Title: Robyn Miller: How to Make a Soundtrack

Hi there, I'm Robin Miller and I'm going to review with you today some things about how to write a musical soundtrack with no previous musical experience.
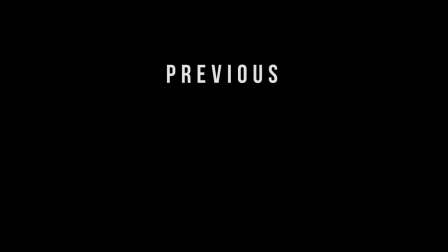[0:10]
I hope you'll be able to use the knowledge. I've got some basic guidelines. I don't know if you'll be able to use them. I think that humans really respond innately to repetition. Visually, I think we also respond to repetition. I think this is pertinent to every art form.
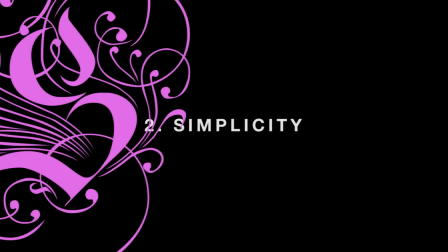[0:40]
In whatever you're working on, keep it as simple as possible. Don't let a lot of noise get in the way. A lot of musicians, myself included, tend to cling to music theory when we're writing. Those rules are comfortable. And it's easy to cling to those rules and allow those things to dictate where we're going to go next.
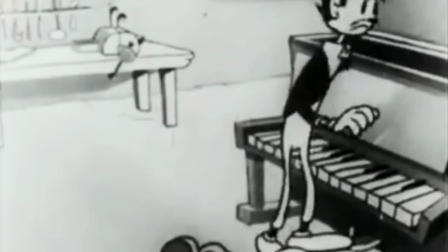[1:03]
I think it's important to kind of ignore those things, to set them aside when you're jumping into any composition.
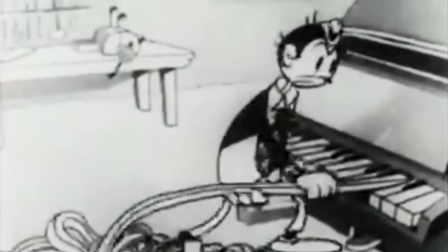[1:10]
Try to write as intuitively as possible. And lastly, but most importantly, it's all about telling the story.
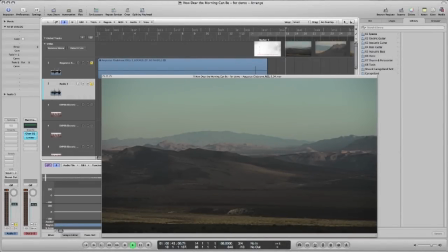[1:23]
Okay, the first question, what's happening? Here's our main character.
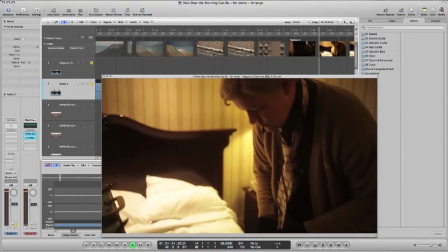[1:29]
Obviously upset. General despair, darkness.
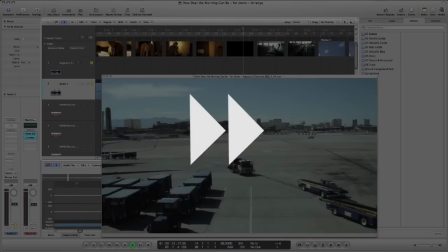[1:38]
and then part two we'll call this interviews
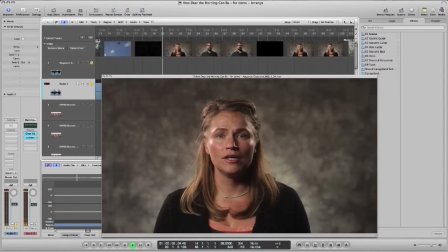[1:45]
the mood changes I happen to know
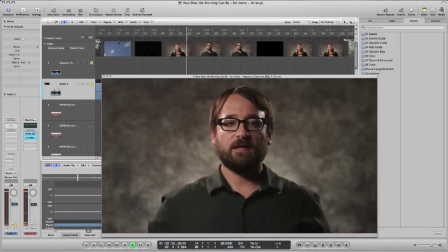[1:50]
that a fair amount of action has led up to this scene and let's just say I've talked to the director and he's explained to me that he wants this scene to be something of a breath between what's gonna be four but it should also serve as a prelude to the action that's about to follow. That's what I have to write. Let's go back to the beginning.
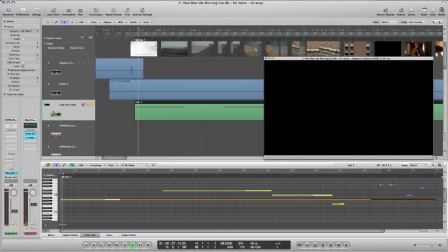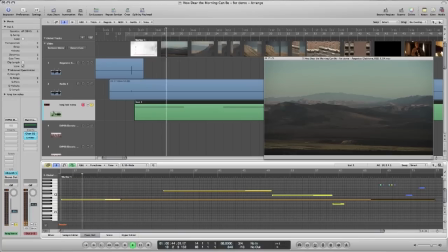[2:18]
I feel that we want some sort of unexpected contrast for the sake of tension. I'll create a nice wash of this noisy discord.
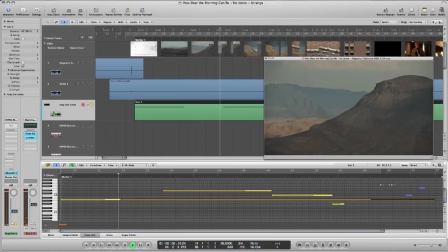[2:30]
So we have this beautiful scenery, but these tones tell us that something is not right.
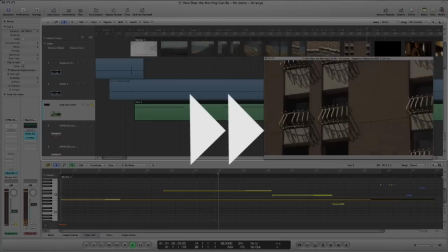[2:39]
I'll point out here that I've just started playing something without specifically choosing a key.
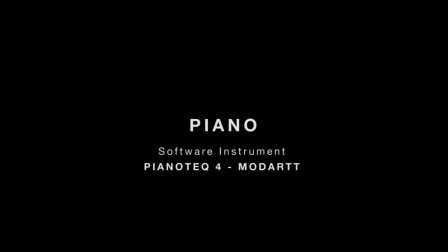[2:47]
I usually start fairly early on with a piano, so this piano will serve as a sort of theme.
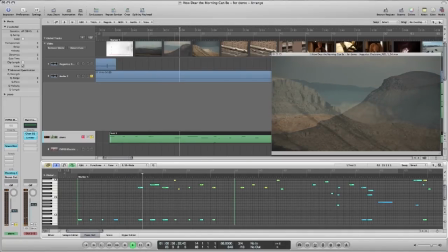[2:54]
I might change the instrument later on, I don't know, or I may keep it as a piano. It's still fairly simple but it will probably be one of the most complex things I'll play.
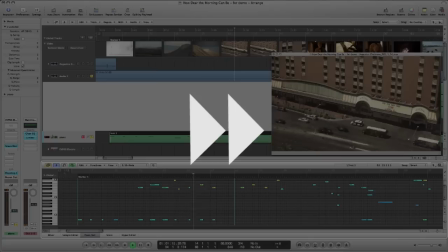[3:08]
Two notes, the lower note never changes. Part two, the piano changes pretty dramatically.
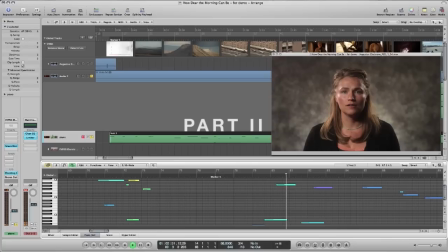[3:16] To document his story and this was a, you know, a turn that he had taken. I can't answer, I can't.
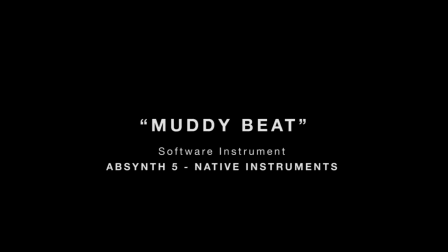[3:27]
I'm very happy with the piano theme,
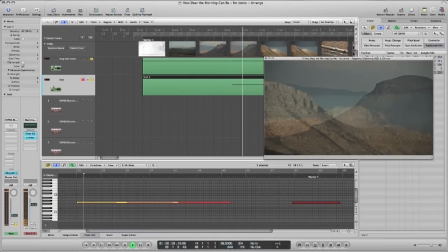[3:30]
but I do think I need to add some rhythm because I do feel like the entire track should have a sort of subdued violence in a way.
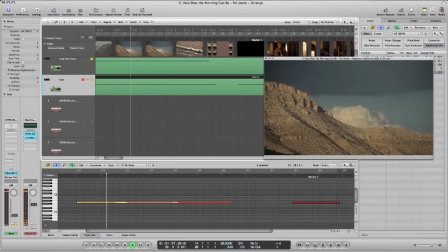[3:39]
I feel like Augustus himself has that going on in his character.
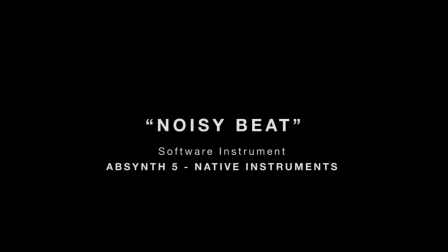[3:47]
Okay, this second rhythm will play more sporadically where we cut particular shots.
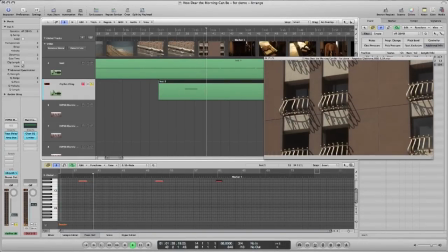Let's see how it's sounding so far.